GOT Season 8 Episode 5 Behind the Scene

There's a moment when we see Grey Worm taking out his enemies when there's no need to do that.
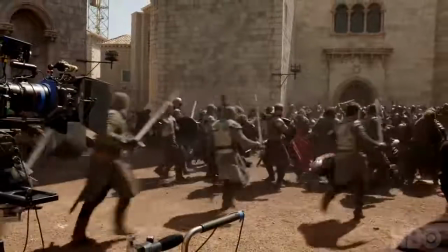1020s
The way we described it in the screenplay was that he's become almost an angel of death. He's just gone back to being like this kind of traumatized robot.
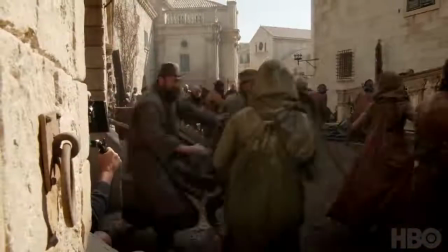1031s
There are a lot of people lurking in the background. See if you can find Aaron Rodgers. I was helping a woman who was injured, set her down, and then the hell with her.
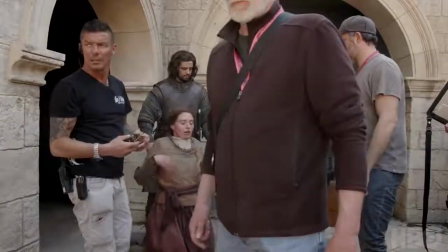1043s
I'm getting out of there. So struggle, and then less struggle, Guys, wrong place. The beheading came from the idea to take the audience to a place where they felt that they shared the bloodlust of the Starks,
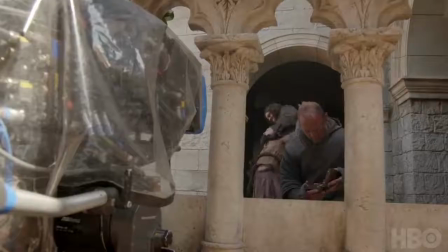1060s
so they wanted to see these people get creamed,
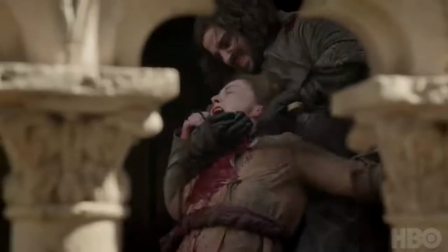1062s
and then to give them what they wanted and show them with no mercy the horrors of war.
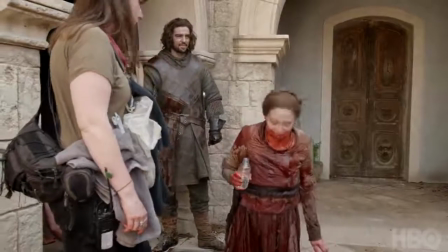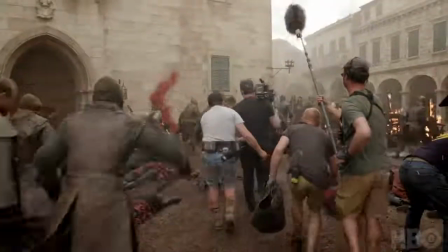1075s
At that face-off, in that moment, you're with John more than anybody else.
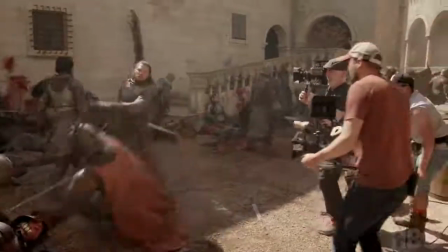1082s
Interestingly, when we were editing it, there was a mistake made at the moment that it goes to slow motion. And sound cut, and I was like, oh.
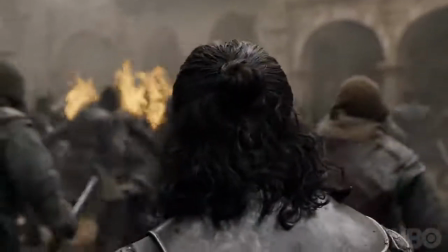1091s
And suddenly I was riveted. And nothing letting me off the hook from seeing what he's seeing and experiencing what he's experiencing.
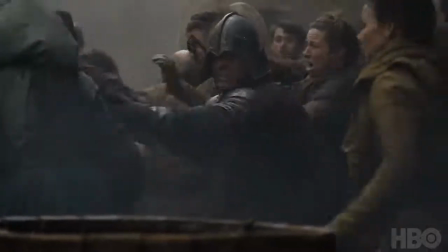1101s
And there's a great shot that Miguel got. You just have the Lannister soldier who's guiding the civilians of King's Landing to safety.
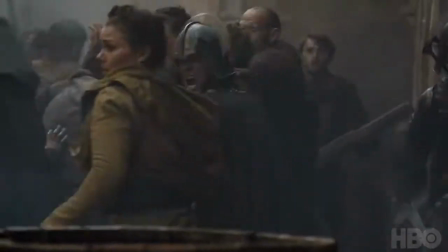1109s
And the good guy in this shot is a guy in bad guy armor. And the bad guys in this shot are the ones who are doing all of these horrific things.
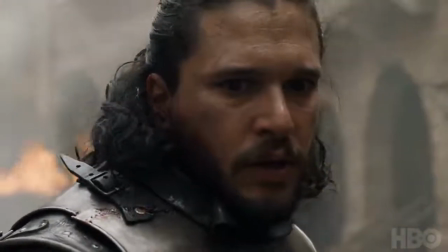1120s
If 3 was the final battle between good and evil, 5 is what have we become? It's all got a bit bleak, hasn't it? It's quite bleak. This season's really bleak. If
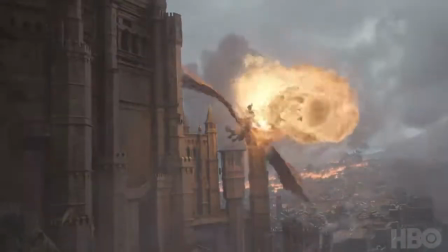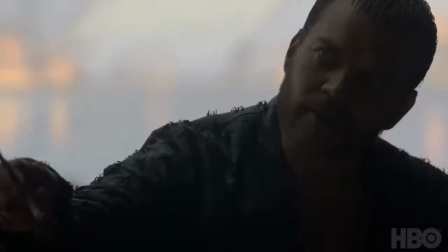1138s I win, I'll bring your head to Cersei so you can kiss her one last time.
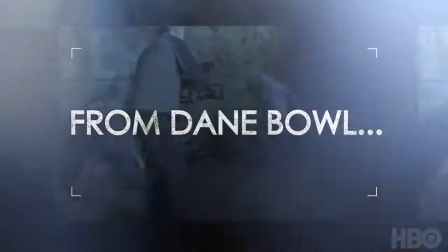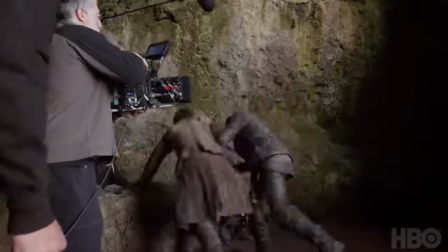1151s
Finally, after 15 years of being colleagues, I've given 2 days to kick his ass. The time for gentlemanlike fights are over. The idea was it was a slugfest. It's gonna be very funny for Denmark because 2 of their actors are gonna fight it off. The Dane Bowl.
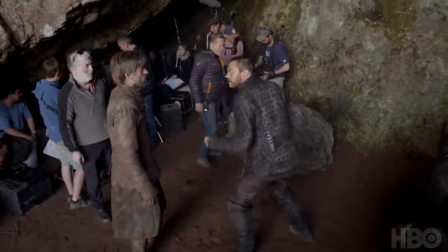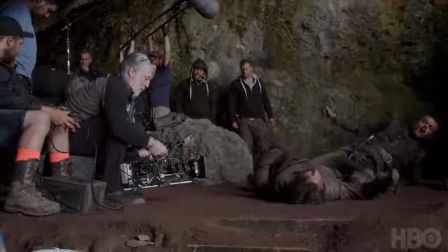1180s
It's a little bit disconcerting when they start talking Danish to each other because I'm not sure whether they're changing a move or conspiring to do something that we don't want them to do. Where we did it was a very unfriendly environment, which was big rocks and stones and a tide.
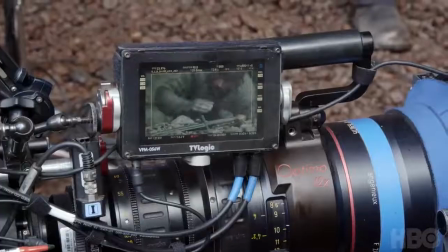1197s
This very small cove where the tide came in and out, and it was wet and sandy.
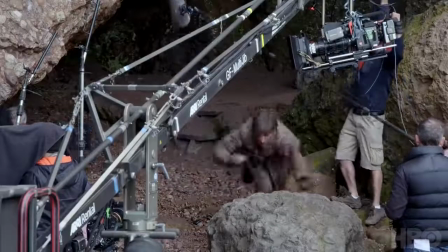1203s
Those guys being soaking wet and having sand everywhere. They're probably still finding sand in the bath now.
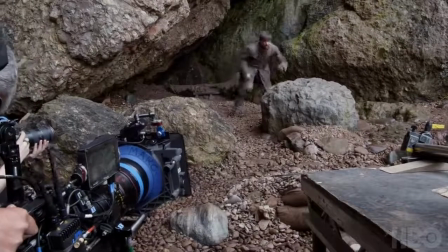1208s
3, 2, 1, action! Euron is a psychopath.
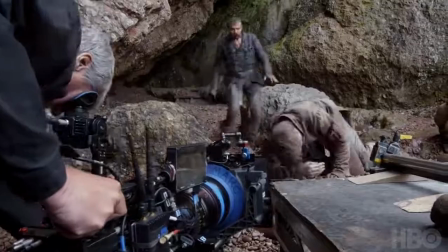1213s
A normal person would not swim to shore just so he could murder one other person.
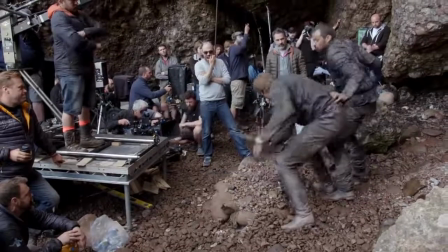1220s
He wants to know what new things are like. As he says with Cersei, life can be boring.
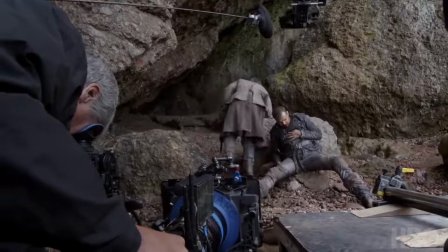1229s
The ultimate new, interesting experience he's never had before is death, and I think he's
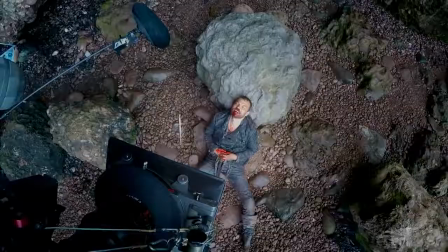1236s
strangely excited about having that experience as well, and he dies with a smile on his face.
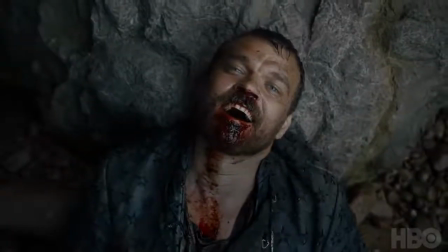1242s
That was the first thing I asked Dan and David is, am I dead? And they go like, no, maybe a little. And I go like, no, I don't think so. It struck us that it would be apocalyptically beautiful to see them fighting on the stairway to
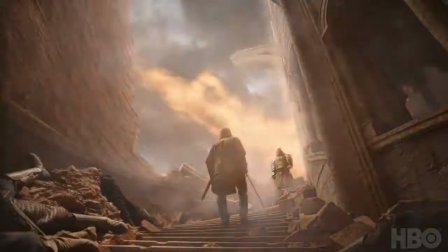1260s
nowhere with the sky in the background and the dragon flying by and the flames everywhere,
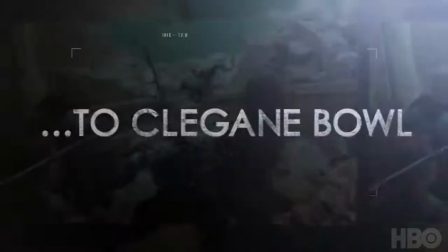1265s
and it's just pretty epic, and that's what we wanted.
Hello, big brother. One more on this time, guys.
We shot this thing for days and days and days, and it was so hard to shoot, and it was a massive set.
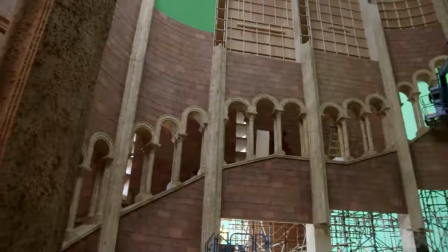1278s
There was 72 steps. The really important thing for me in designing the staircase was that it felt grand.
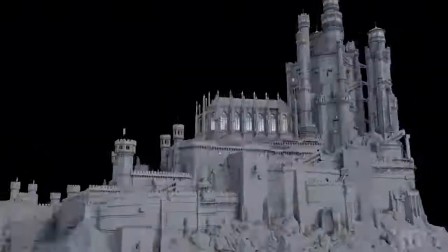1284s
We've always seen these computer-generated illustrations of King's Landing, and there is a big tower down the side of the big keep.
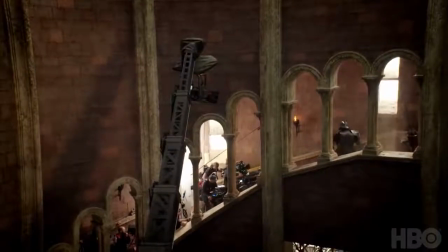1293s
The problem with a staircase is it will want to go up.
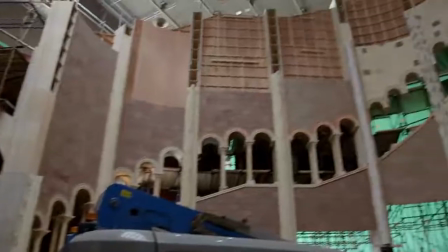1296s
So I think the first time in our kind of history of building things here, we've actually hit the grid of the stages. There's a lot of crew, and it's just the one staircase,
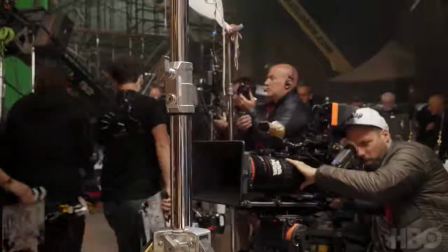1308s
so trying to get cameras into positions right up against the staircase, it's been quite difficult.
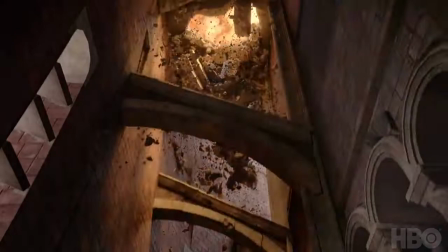1316s
At the same time, the building is being ruined by the dragon fire, so there's crumbling walls everywhere. Special effects will be dropping rocks and sand and debris.
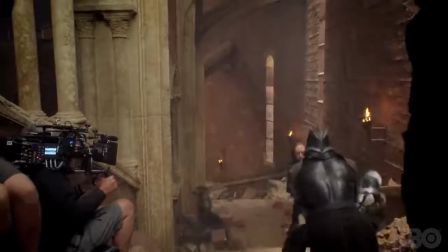1326s
So there's all these kind of interesting challenges, as well as running in and fighting and falling down the stairs.
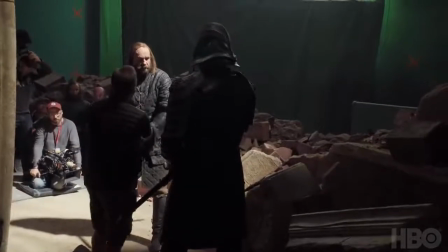1334s
So when you attack, it's better that you're slower but on target, and he gets out of the way,
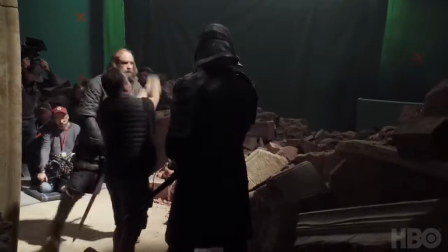1339s
rather than trying to be really fast and deliberately missing, because we'll see a deliberate miss.
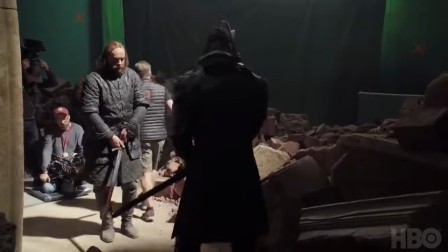1343s Does that make sense? Yeah. Just slow and deliberate. Am I ready?
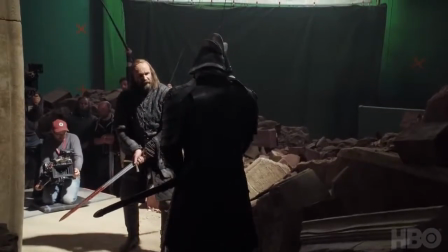1352s Rehearsing. And set. 3, 2, 1, action.
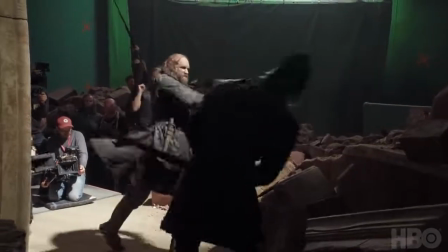1358s Oh!
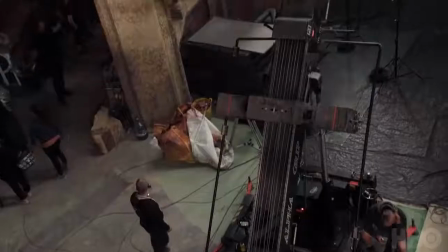1361s
The way we tackled it was we put one very big crane on the inside of the circle,
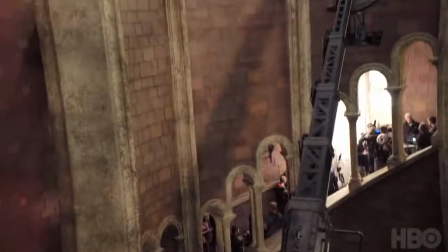1367s
on the inside of the staircase, which could reach any point on that staircase.
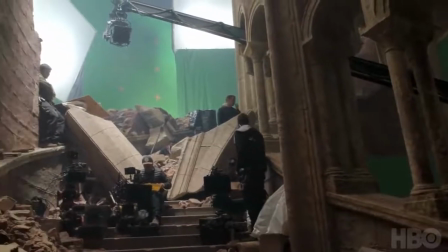1371s
And then where the staircase has been destroyed at the back, we put another crane on a large rostrum so we could shoot both ways.
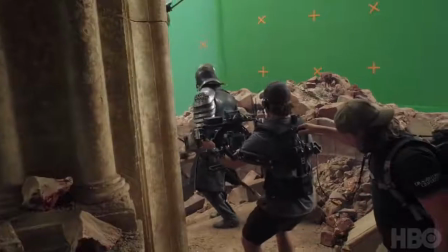1377s
When we're on the staircase, we shoot a whole combination of handheld, and then we deploy our Artemis Maxima, which is this handheld stabilized rig.
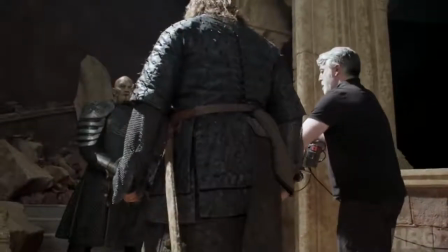1390s
We learn the choreography, we get the trust of the actors and vice versa. And if you learn it well enough, you can step inside that zone with the swords going over the camera or under the camera.
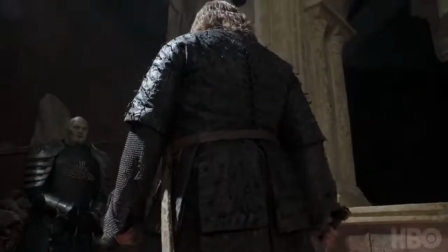1401s
Before you know it gets pretty exciting.
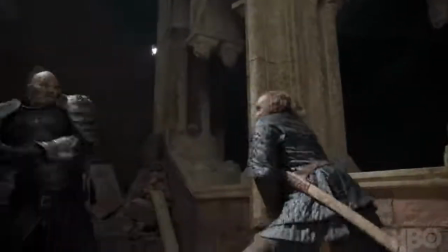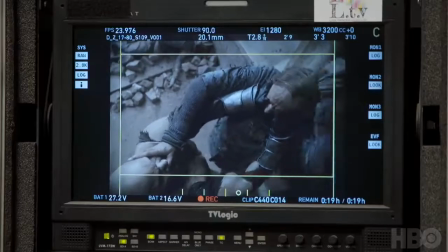1409s
Yeah, that fight was brutal. It's brutal to watch, but it's brutal to shoot as well, because for Hafthor, he's wearing so many prosthetics.
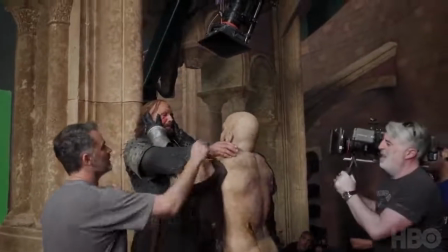1418s
Hafthor had to wake up at midnight to get ready for an 8 a.m. call. 7.5 hours of makeup, and then he had to do a 10-hour day. They were hard. They were hard work. When we read the scripts, we realised that there's this big reveal.
And another step.
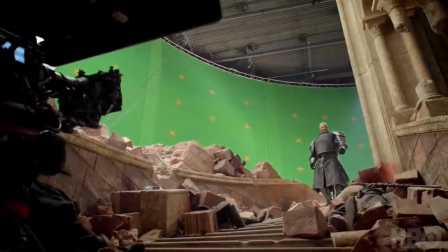1432s Fuck it, just pull it off.
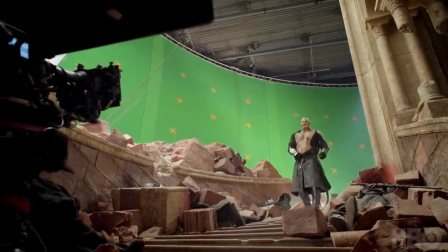1436s
So the last time we'd really seen Mountain from the hands of our work was season 4.
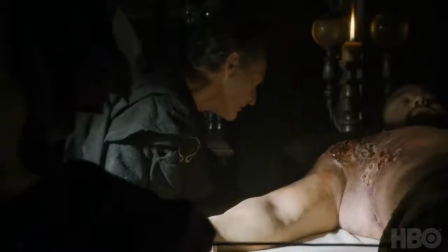1441s
He was lying on the slab and he had this whole rotted, kind of ulcerated area on the side of his torso.
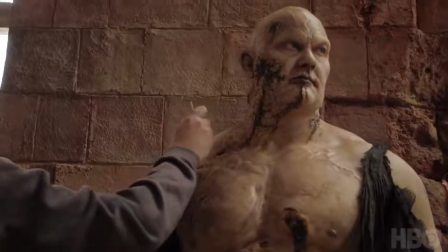1447s
So that was really the only springboard we had to the design. They kept referring to him as Franken Mountain.
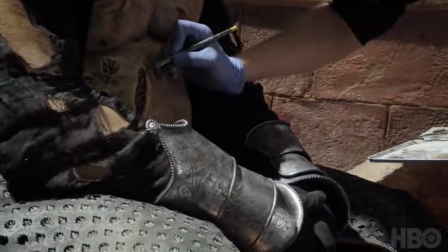1454s
And we just came up with this kind of putrid, almost porcelain-looking...
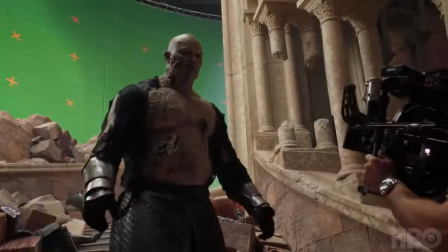1460s
It was this Frankensteinian-looking figure.
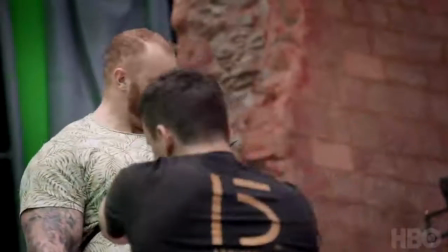1467s
Hafthor won World's Strongest Man this year. We got him really late because of that as well.
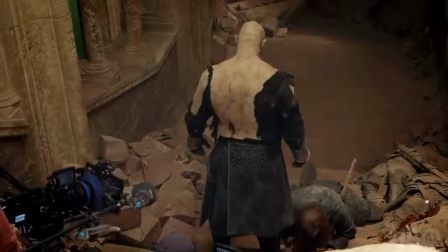1471s
So we basically used his strength to throw Rory's character around, and he had a really big day where literally he spent the whole day being thrown into walls.
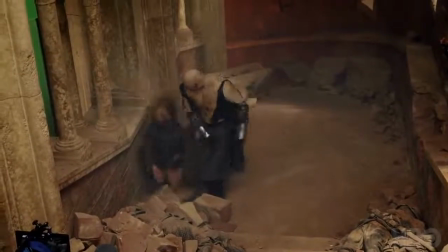1484s
This isn't a trained stuntman. This is a guy that smashes stuff up.
And 3, 2, 1, smack him against the wall.
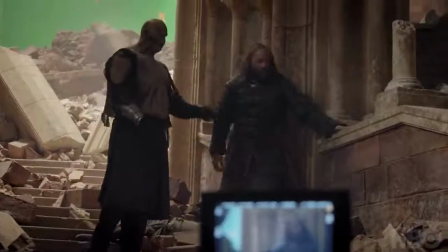1495s Cut.
Rory was like, I mean, sometimes we thought he was dying on the stairs in between takes, literally.